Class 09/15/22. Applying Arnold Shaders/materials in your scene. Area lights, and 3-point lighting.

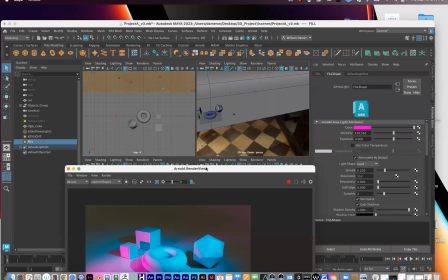[45:13]
But what I'll do for the rim light, and again, the rim light is the light that's coming behind the scene,
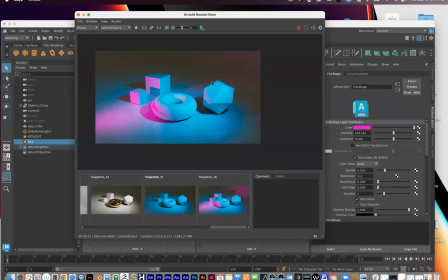[45:19]
so that you can, and it'll just catch, its only job is to catch little highlights right here on the edges.
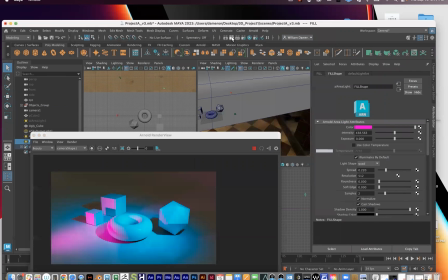[45:27]
That's what you're kind of trying to do with a rim light. And so I will go to Arnold lights, create one more area light, and press W so that I can reposition it. It is facing to our left.
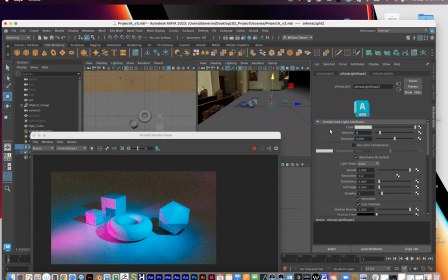[45:46]
I need to give it more intensity. I'll give it 1,000. So you can see that light starting to come in.
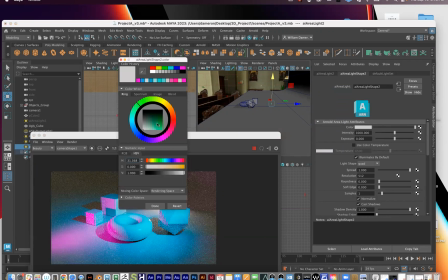[45:54]
I'm going to give it another bright color just so I can continue to see what's doing what here. What looks good here? I don't know. Let's see. I'll do that. So it's going to be like more of like a,
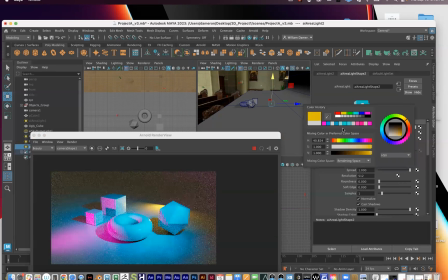[46:13]
it's going to be a highly saturated orange right here. And this one's going to be tricky. Let's see here. Let's say, for instance, that just on this platonic solid, I want a little bit of a highlight happening here.
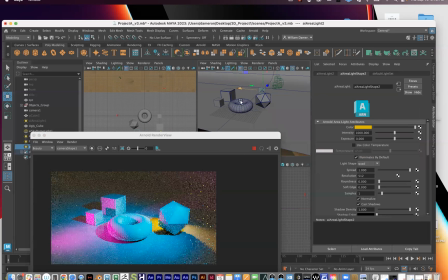[46:31]
So what I'm going to do is set this up. And the rim light's always just really tricky to get it right.
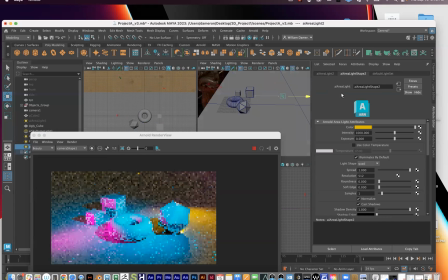I have a trick that I usually use to get it so that it's not interfering with my psych right here.
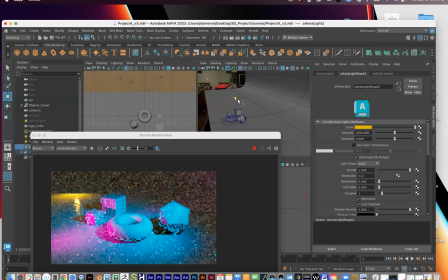[47:02]
And that's the real difficult part with the rim light right here. Because you can see it's hitting the floor right there. And there's actually something I can do to make it so that it's not, the light only affects the objects that I want it to affect, which is can be really fun.
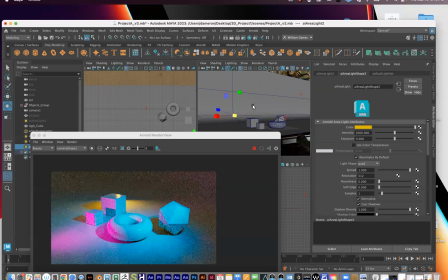[47:20]
But I don't want to, I've already thrown like 1,000 things at you all today. So I'm trying to not make your life more difficult than it needs to be right here.
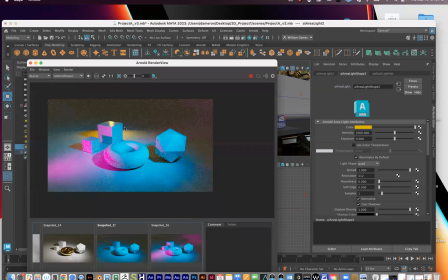[47:37]
So you can see right here with the rim light, I'm starting to kind of get it back there, but it's kind of affecting the rest of the scene. So that's something you might have to look out for a little bit with the rim light. You know, sometimes just using something that's way less powerful in there can be helpful.
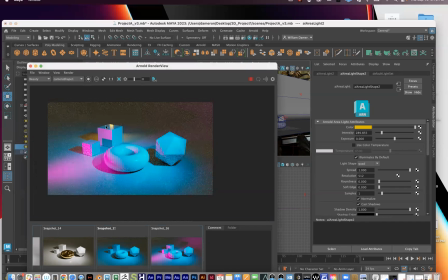[47:54]
And so you can see I dialed the intensity way down, and it's just creating that little highlight that we can see right there.
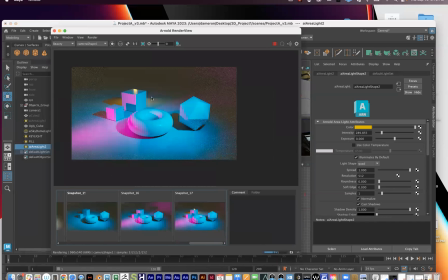[48:01]
And I'll just take a snapshot of it. And so the rim light, I could do a little bit better here, but I'm just trying to give the idea here. So we have our key light right here. It's doing most of the work.
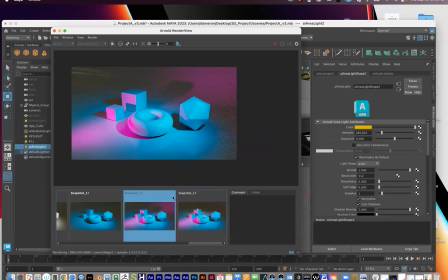[48:14]
Right here, I'm doing the fill light. And then right here, not perfect, but it's at least the right idea, where I'm trying to set in a rim light to just give like a little bit of rim lighting to the situation.
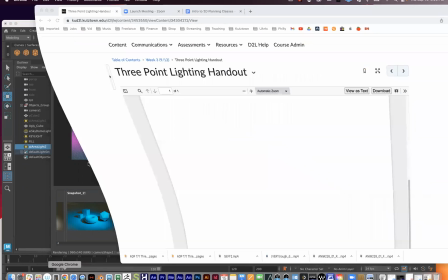[48:28]
So looking back at
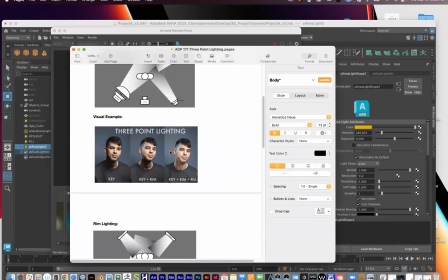[48:32]
the example right here, this is actually a really excellent example right here of the three in use. And again, I don't feel like any of these are better than the other. It's just I'm trying to give you guys tools and vocabulary on how you set up your lighting.
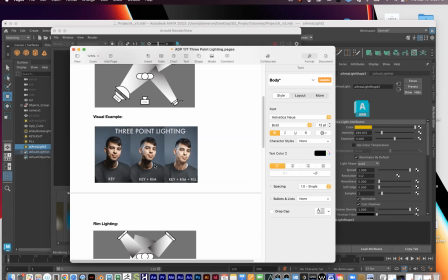[48:49]
You can see this key light photo looks great. You can just set up a key light and a rim light. So you can just have two lights in your scene along with your sky dome and end up with something that looks really cool here. And you can see here, when you kind of put them all three in concert with one another,
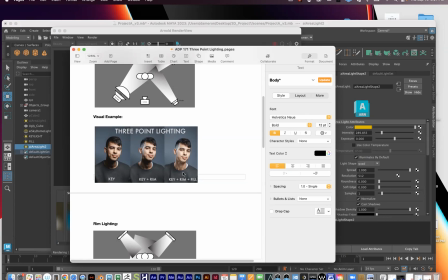[49:04]
you can get something that looks kind of like the most three-dimensional, but it takes a little bit of work, actually a lot of work, to kind of get them positioned just right here.
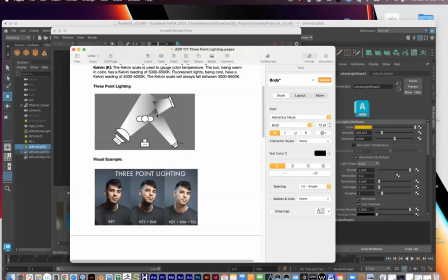[49:13]
And so again, this graph right here gives like a pretty good diagram of how it should look from overhead.